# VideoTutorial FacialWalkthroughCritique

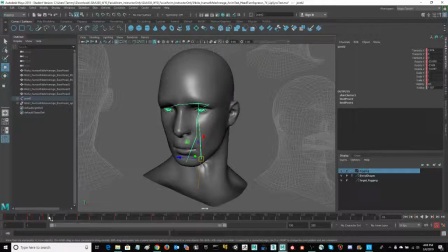499s
Oftentimes the eyes will blink first and then it will lead the action. Notice the blink. The eyes have turned already. As you're coming out of that, the head will follow the eyes all the way up
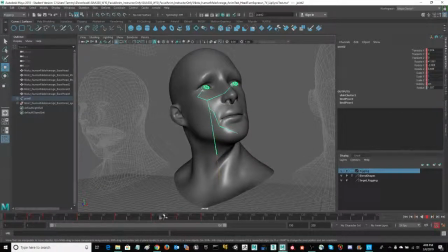518s
into the new pose and then settling in. Alright, notice the look alive settle in. You're coming past that key pose on frame 60 and then you're settling back in. Additionally, what you're seeing is some blend shape action in the brow.
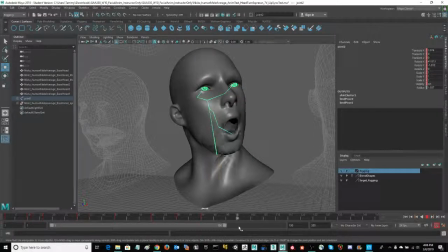538s
You're seeing the blinking also as partial look alive animation. So it's about keeping your character looking like they're alive. Now you'll also see some testing here in the jawbone.
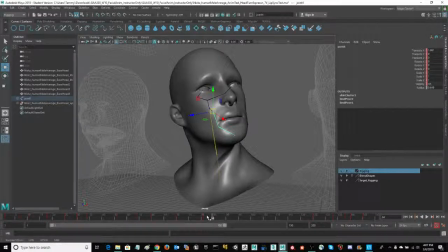555s
All of this, you can see there's no keys set on the jawbone through this particular range. So it's all testing with the mouth positions of the blend shapes only.
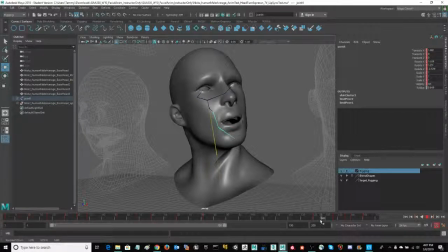568s
And as you get to the jaw, adding the jaw, you can get more action into that jaw. And then you can smooth out some of the tearing that happens around those peak areas, such as the corner of the mouth.
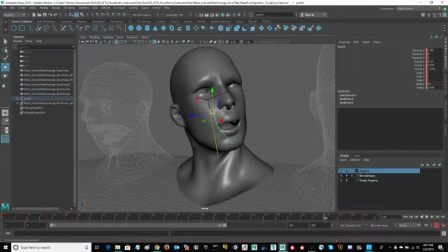586s
Now I've done something pretty severe, and I'm rotating the jaw in 3 directions, not just one. So I'm really really challenging that mesh. However, if I go back in and weight this just a little differently, that's the skin weights, and then
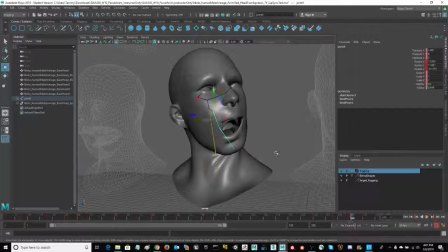607s
allow that movement to happen in those extreme poses, you notice all of this in here is pulling and tearing. We don't want that in the end result. It's not acceptable. So if we weight this a little differently and also add blend
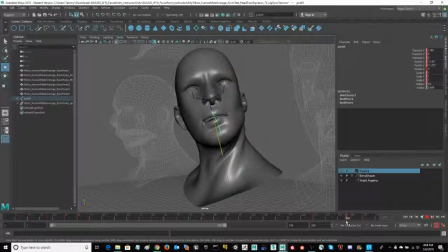624s
shapes over that to help shape up, to help influence the positioning of your vertices, then that will give you a much more natural look
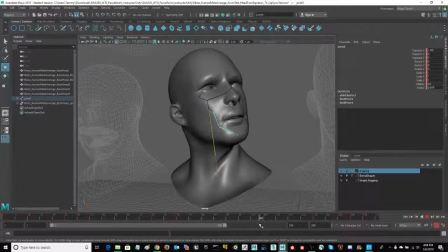638s
to your particular mouth positions. So with very few morph targets, and that is the purpose of using a partial bone rig in the jaw, very few mouth positions, you can get something that looks very realistic,
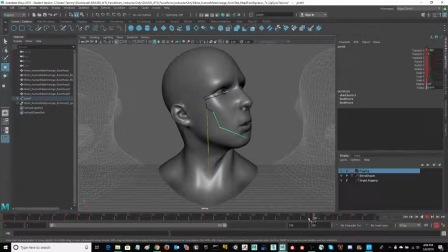656s
many mouth positions on a slider bar as opposed to individual sculpts. So that's the purpose of getting them on your shape editor, so that you can use every position in that slider bar as a
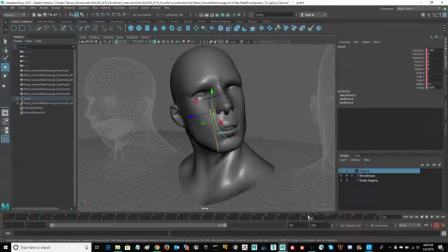676s
potential influencer in that particular pose. Alright, so let's take a look at it again and talk about how this can be further improved. Now notice I'm using my keyframes.
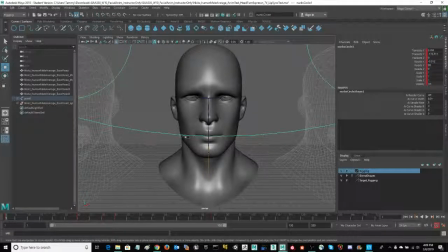692s
I'm keying on my eye rig to direct the position of the eye. So as he anticipates the movement, he's going to blink,
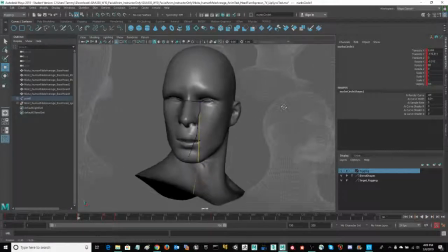703s
go down into that position pretty rapidly. Now I could and will anticipate this movement before we actually go. Take a look at that abrupt start. There's no anticipation involved. What we can do to make that look more natural is, in fact,
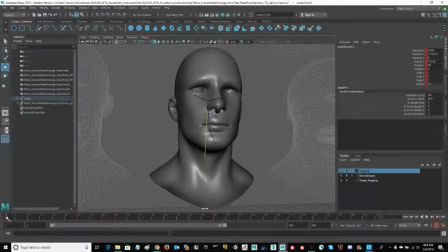723s
give him an anticipation, which is a few frames out. You're going to actually move the head slightly in the opposite direction of the arc that he'll follow in the keyframe. And then you're going to go ahead and take that down into the move.